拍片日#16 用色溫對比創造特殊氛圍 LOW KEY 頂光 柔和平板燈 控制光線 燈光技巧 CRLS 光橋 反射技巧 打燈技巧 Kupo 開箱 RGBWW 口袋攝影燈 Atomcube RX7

Hi, my name is Kai Ewan今天要來跟你們分享一下拍片日常那我們今天要來開箱一個叫做Atom Cube RX-7這個是口袋的攝影燈是公司直接給我來開箱測試測試的產品那因為我們今天要拍攝的是燈光產品所以它自己會發光那我們要給大家觀眾呢看一下它的發光效果所以我們今天要找一個Lowkey打光的概念就讓我們的環境比較渾暗只有主體是比較亮的打光的想法我想說直接用平板燈直接蹦到我頭頂上
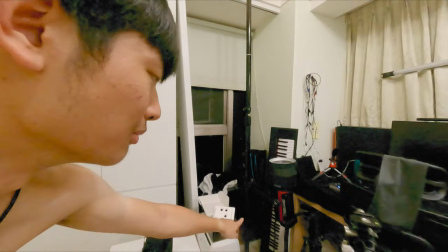然後它是比較黃色的燈那我們的Aputure 300D呢我們就直接飛上去然後用我們的CR-LS反光板
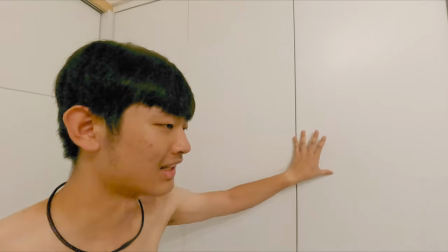一個比較硬的就是打後面背景部分打到這裡有光速讓後面有質感的感覺那另外一片比較柔和的可能是3號或者是4號就是勾我們人後面的輪廓讓頭髮跟背景有點分離的感覺但是我們的300D是比較冷的色溫它大概是5500、5600那平板燈呢我們就把我們的色溫把它用黃一點大概是3500到4000K左右好啦那我們就來執行一下吧
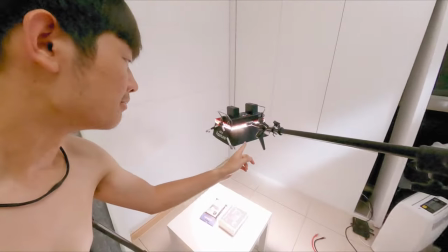OK 那我們的燈光差不多就這樣這樣子我們就用一根BOOM幹把這個平板燈BOOM出來那這就是我們那樣拍攝的地方
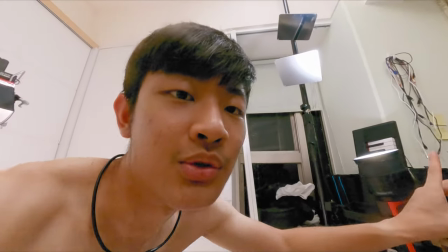然後我們的Aptris 300D Mark II往上飛飛到兩片反光板
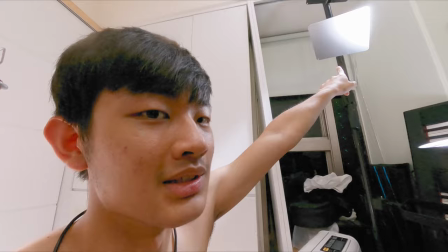一片是比較柔和的3號等級的CRLS
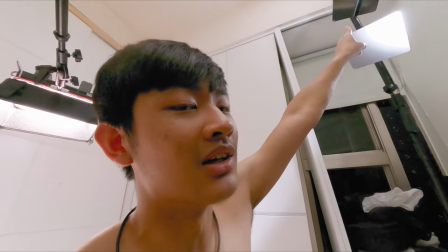上面是01號等級比较硬的CRLS那比较硬的就是后面这一条光束
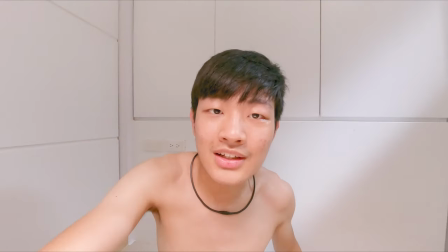那三号的CRLS达到的部分就是我人后面这边
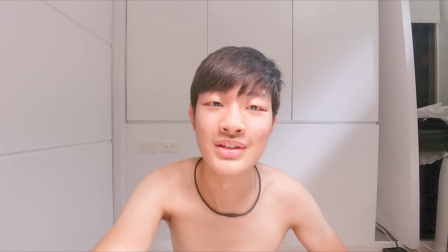这边有一点有点蓝蓝的这边就是三号CRLS照过来的
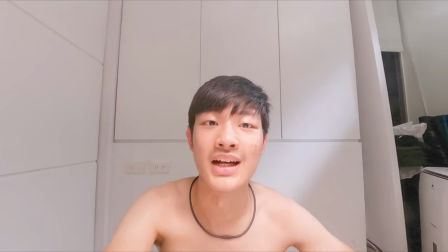勾勒线条的部分那么主光这样子下来柔和光线下来
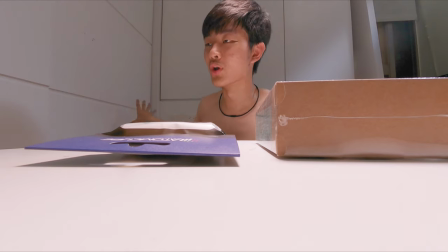看起来就像这样子我觉得很棒这样应该算是Lowkey吧其实周围环境比较昏暗那后面加一条光束有点点缀的感觉就是讓後面不要單純一面白牆看起來很無聊就是多一點東西裝飾裝飾好啦
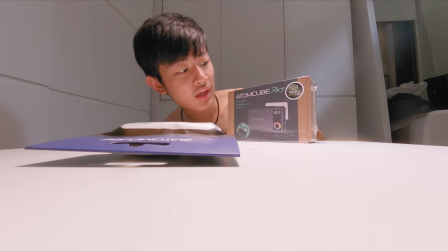那我們接下來就要來開箱這個叫做AMQ-RX7的口袋燈啦喔等等我們的相機都還沒架好咧好我們來架一下相機好了OK那我們的攝影機就這樣架好那我們今天走一個比較
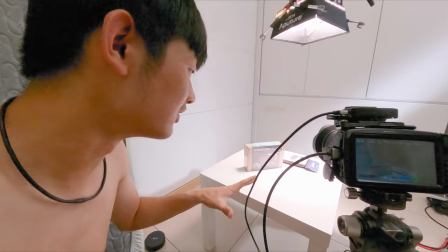從高往下看的視角那這樣子可以讓大家看清楚
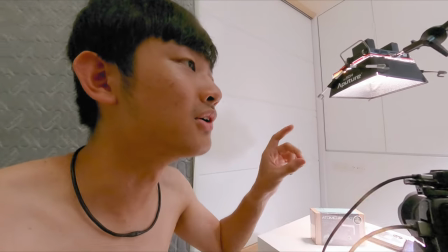我開箱然後放在桌面上的任何小配件那我也发现有一个问题就是我那边的灯太弱了
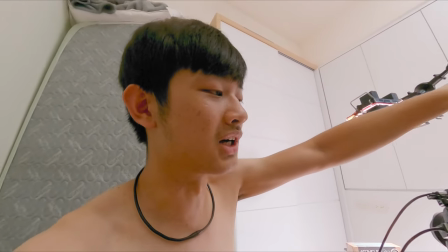我就把Aputure 300D Mark II调强一点现在应该是40%左右
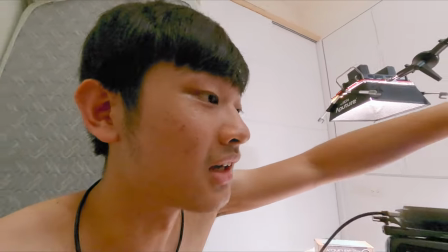然后我又发现另外一个问题就是我在这边的时候我觉得我的光线还可以再柔和一点
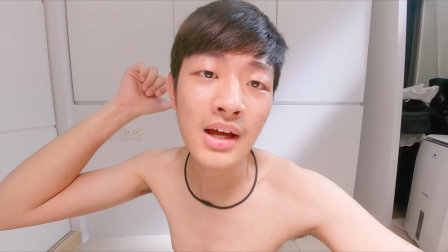就是打到我人的部分后面那个还好就是它是纹理嘛
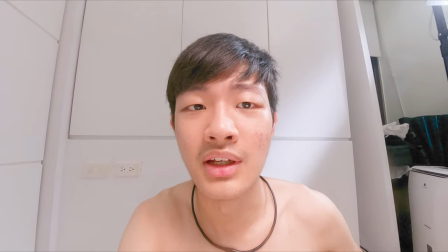那打到人这里我觉得太硬了那我们可以马上把3号的CROS换成4号
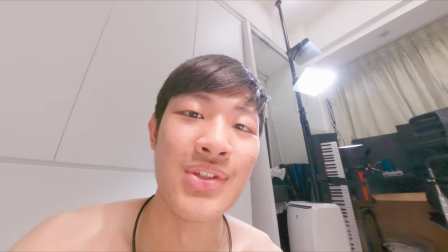就可以解决这个问题
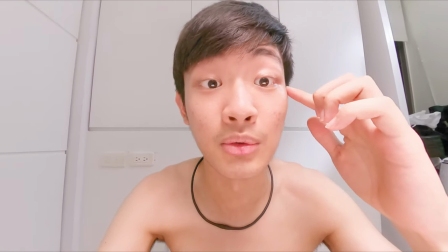OK那我们就顺利的把我们的3号换成4号的CRLS那我们边缘就明显柔和很多就不会有那种生硬
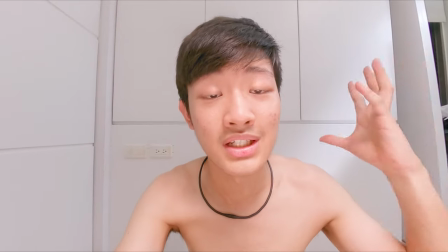好像有故意一盏灯打过来的感觉这个有点像是就是好像房间反射的感觉
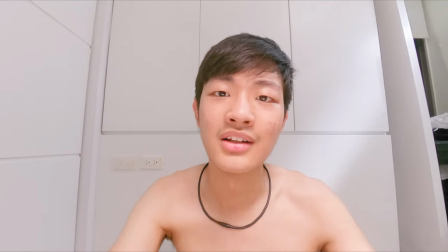自然的呈现这种勾勒线条好啦那我们就可以开始直接拍摄我们的开箱影片啰OK那我们就这样拍完我们的开箱影片那我们这一个东西叫做Pilot SceneADAM CUBE RX7这个摄影灯真的是出乎意料的厉害它超亮它的RGB的灯珠超多而且超亮完全出乎我的意料那我们最终的那个开箱影片我会放在下方连结有兴趣就去看一下吧那这就是我们今天的拍片日常分享影片那当然喜欢这个影片按个赞,订阅我的频道可以看更多的相关影片那这里有一个全部都是日常影片的playlist make sure you check it out我的名字是凯云and I will see you guys next time, bye bye